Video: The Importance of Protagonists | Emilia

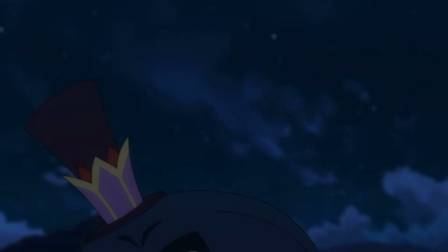Roswell appears, and y'all already know.
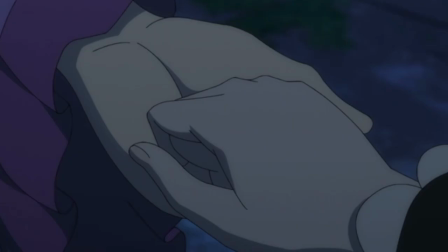So after she talks to him and goes on to take and finish the second trial, she encounters the villagers outside.
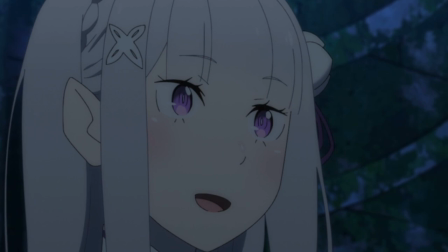Emilia immediately assumes that Subaru was the one who told them to be there to support her.
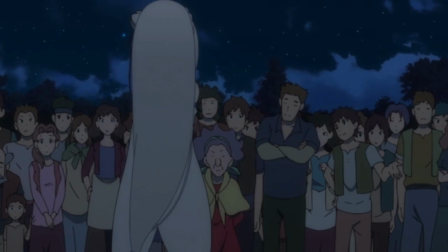But as she talks, they tell her that they went there out of their own will.
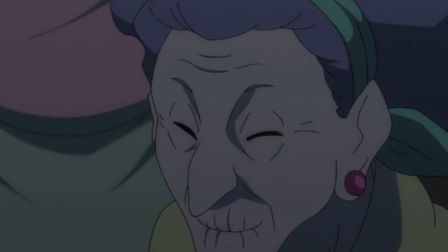This is such a touching scene, man.
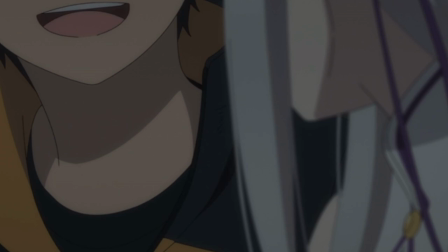Since Emilia clearly can't believe that the villagers actually came to support her, not by Subaru's will, but out of their own will.
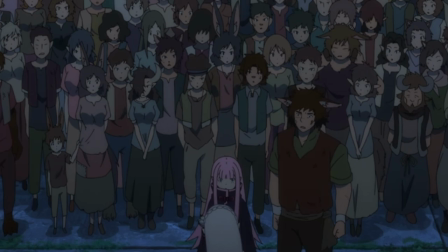It really shows her how it's possible to have people not hate her, not being compared to Satoa.
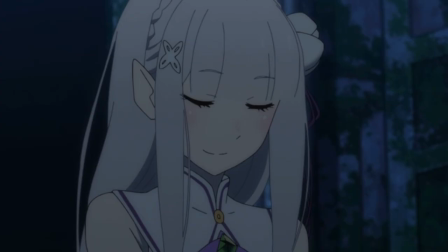It's solid proof that the world she desires, free of any judgment, is possible.
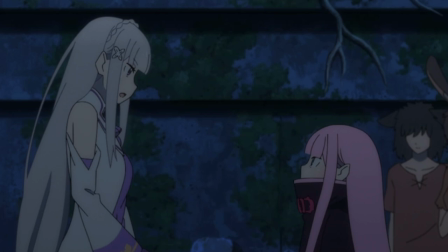Very underrated scenes throughout the series.
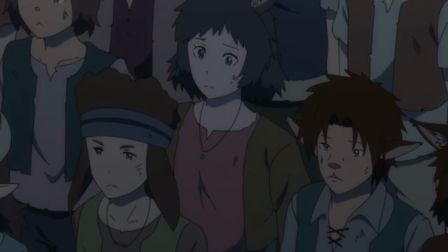The villagers really do play a big role on Emilia's take on things, as she truly wants everyone to be treated equally.
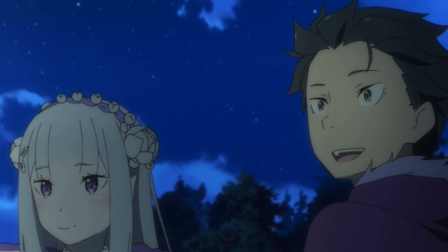As we see her towards the end of season 2, looking at the scene in the mansion,
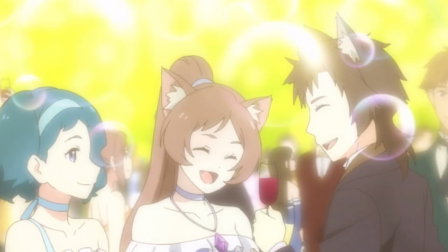she says that that scene is her ideal, a place free of discrimination.
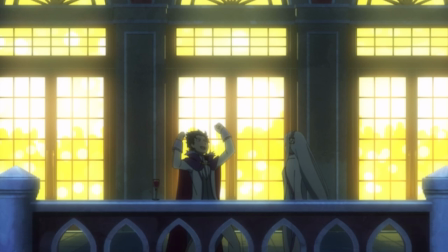And Subaru says the same thing, although he looks at it in the way that the place is not a bloodbath.
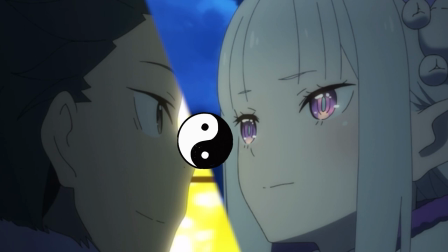This really shows us how similar they are, but at the same time, being complete opposites.
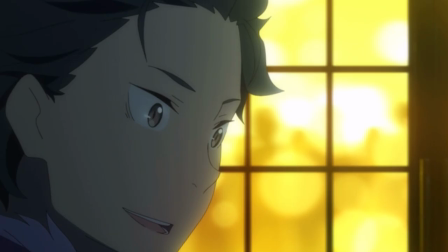To add on to this, we see how Emilia still has that trait of trying to carry everything by herself, much like Subaru.
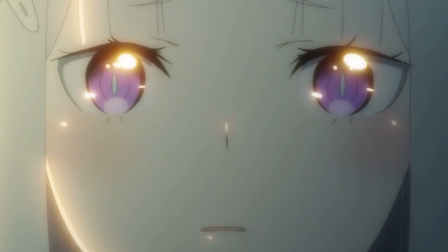And Subaru tells her that it's okay to rely on others when you need it.
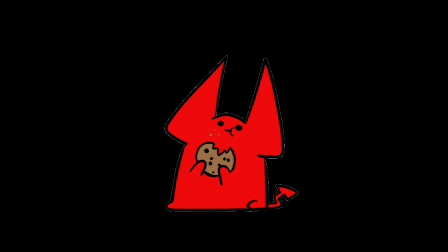Man, I can really see myself in Emilia's character, being the same personality type as her and all.
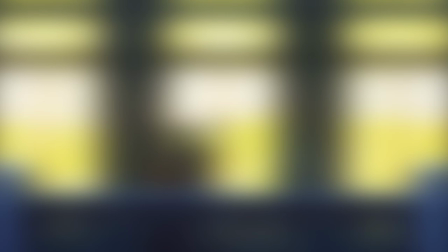Hell, I see myself in a lot of characters. One of the many reasons why I love this anime like a damn religion.
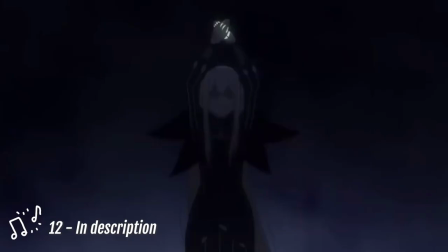And to begin ending off the video, I'm gonna talk about some symbolisms that are present throughout season 2.
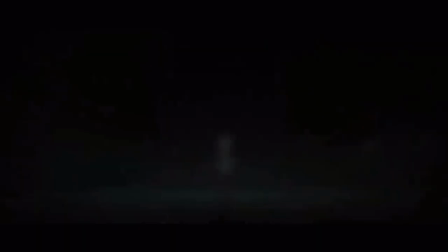The first and obvious one is the second ending, Believe in You.
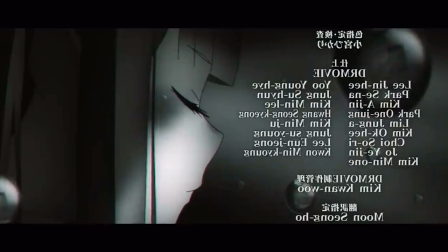Everything being black and white and still, Emilia's eyes being closed,
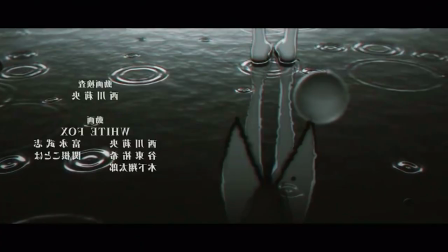representing how disconnected from everything she is, not having her memories or any real reason to fight.
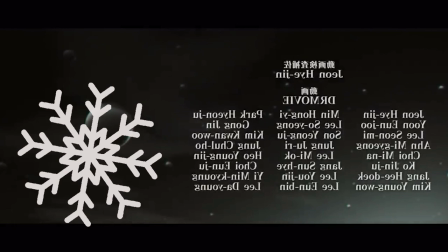Her whole world was frozen.
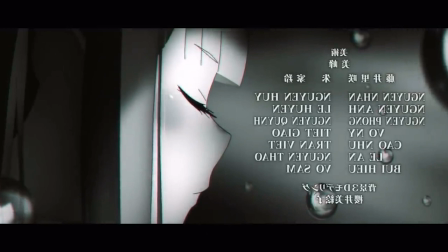As the chorus comes in strongly, and then I believe, comes in after a drop ripples across the water,
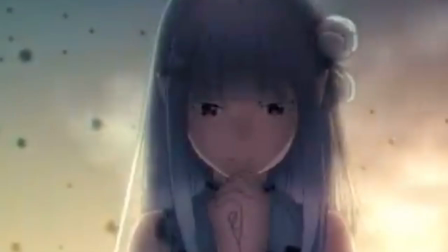giving Emilia's world color as she finally opens her eyes as her world melted. As f***ing cliche as that sounds. But get it? Melting because she's cold.
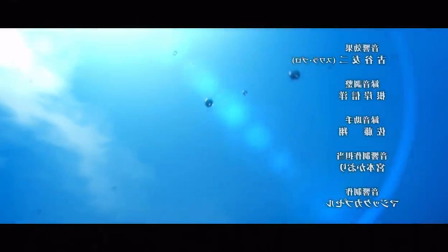This drop represents her conversation with Subaru, making the movement she needed to be able to believe in herself.
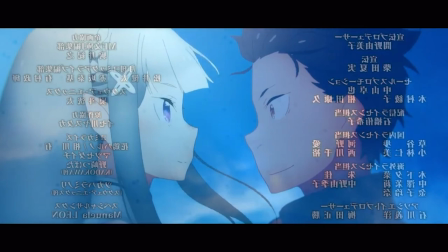As Subaru stands in front of her proudly, both smiling at each other.
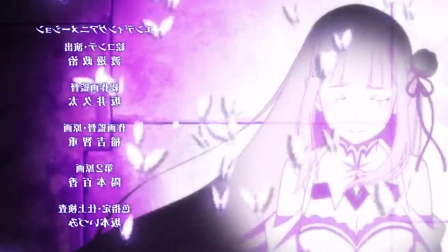God, it's so f***ing good.
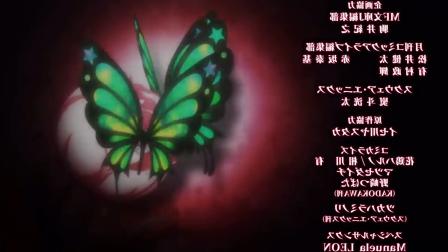And with the first ending as well, even though it's much more subtle, in a specific shot, there are three butterflies on a white rose.
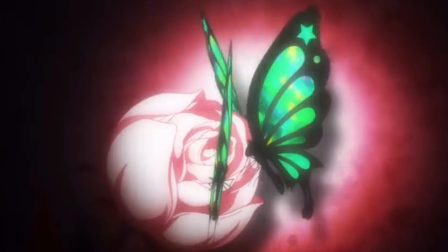And these butterflies symbolize her three trials that she needs to overcome.
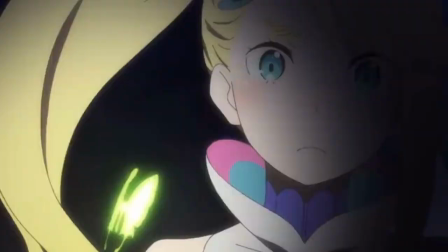And of course, the damn butterflies. Throughout the entirety of season 2, butterflies are present.
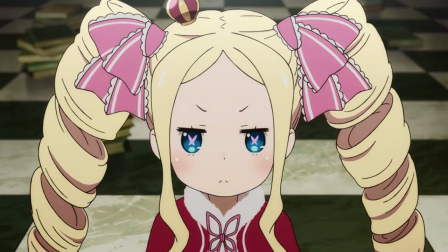Mostly the openings and endings, but as well as things like Echidna's accessory and Beatrice's eyes and ribbon.
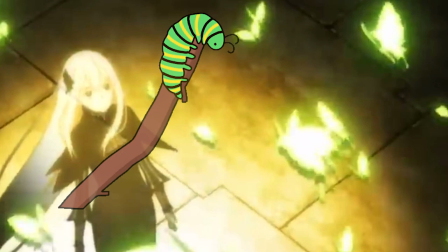As I was thinking about it, the meaning that makes the most sense to me is the analogy of metamorphosis.
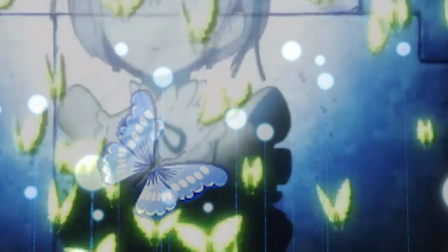Sure, people might think, oh, it's because of the butterfly effect and time, you know?
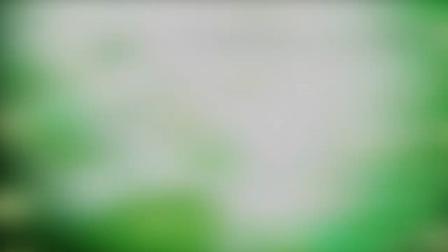But if you think about it, metamorphosis makes more sense given the content we get in season 2.
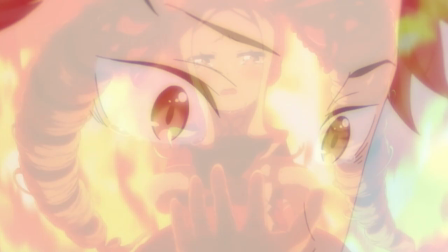The majority of the characters being ugly and immature, but as they slowly face their past and surpass it in their own way,
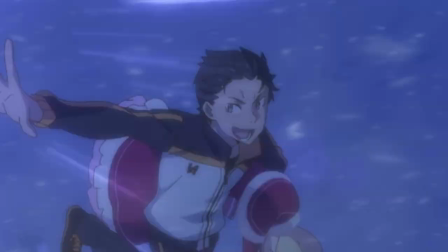they start to spread their wings and become something strong and beautiful,
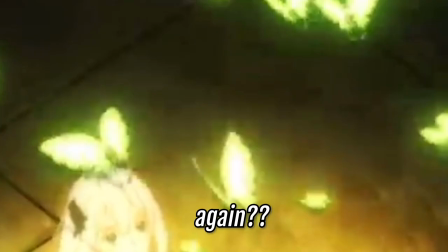just like what happens to butterflies.
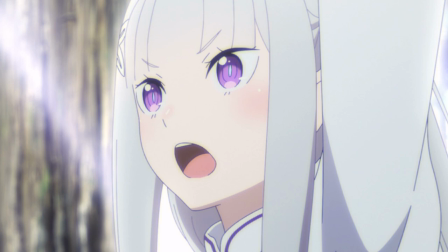So with this, Emilia easily became one of my favorite female characters of all time.
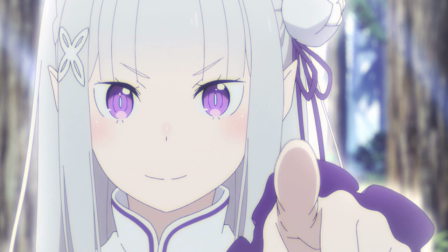And I really look forward to how she keeps developing later on in the series.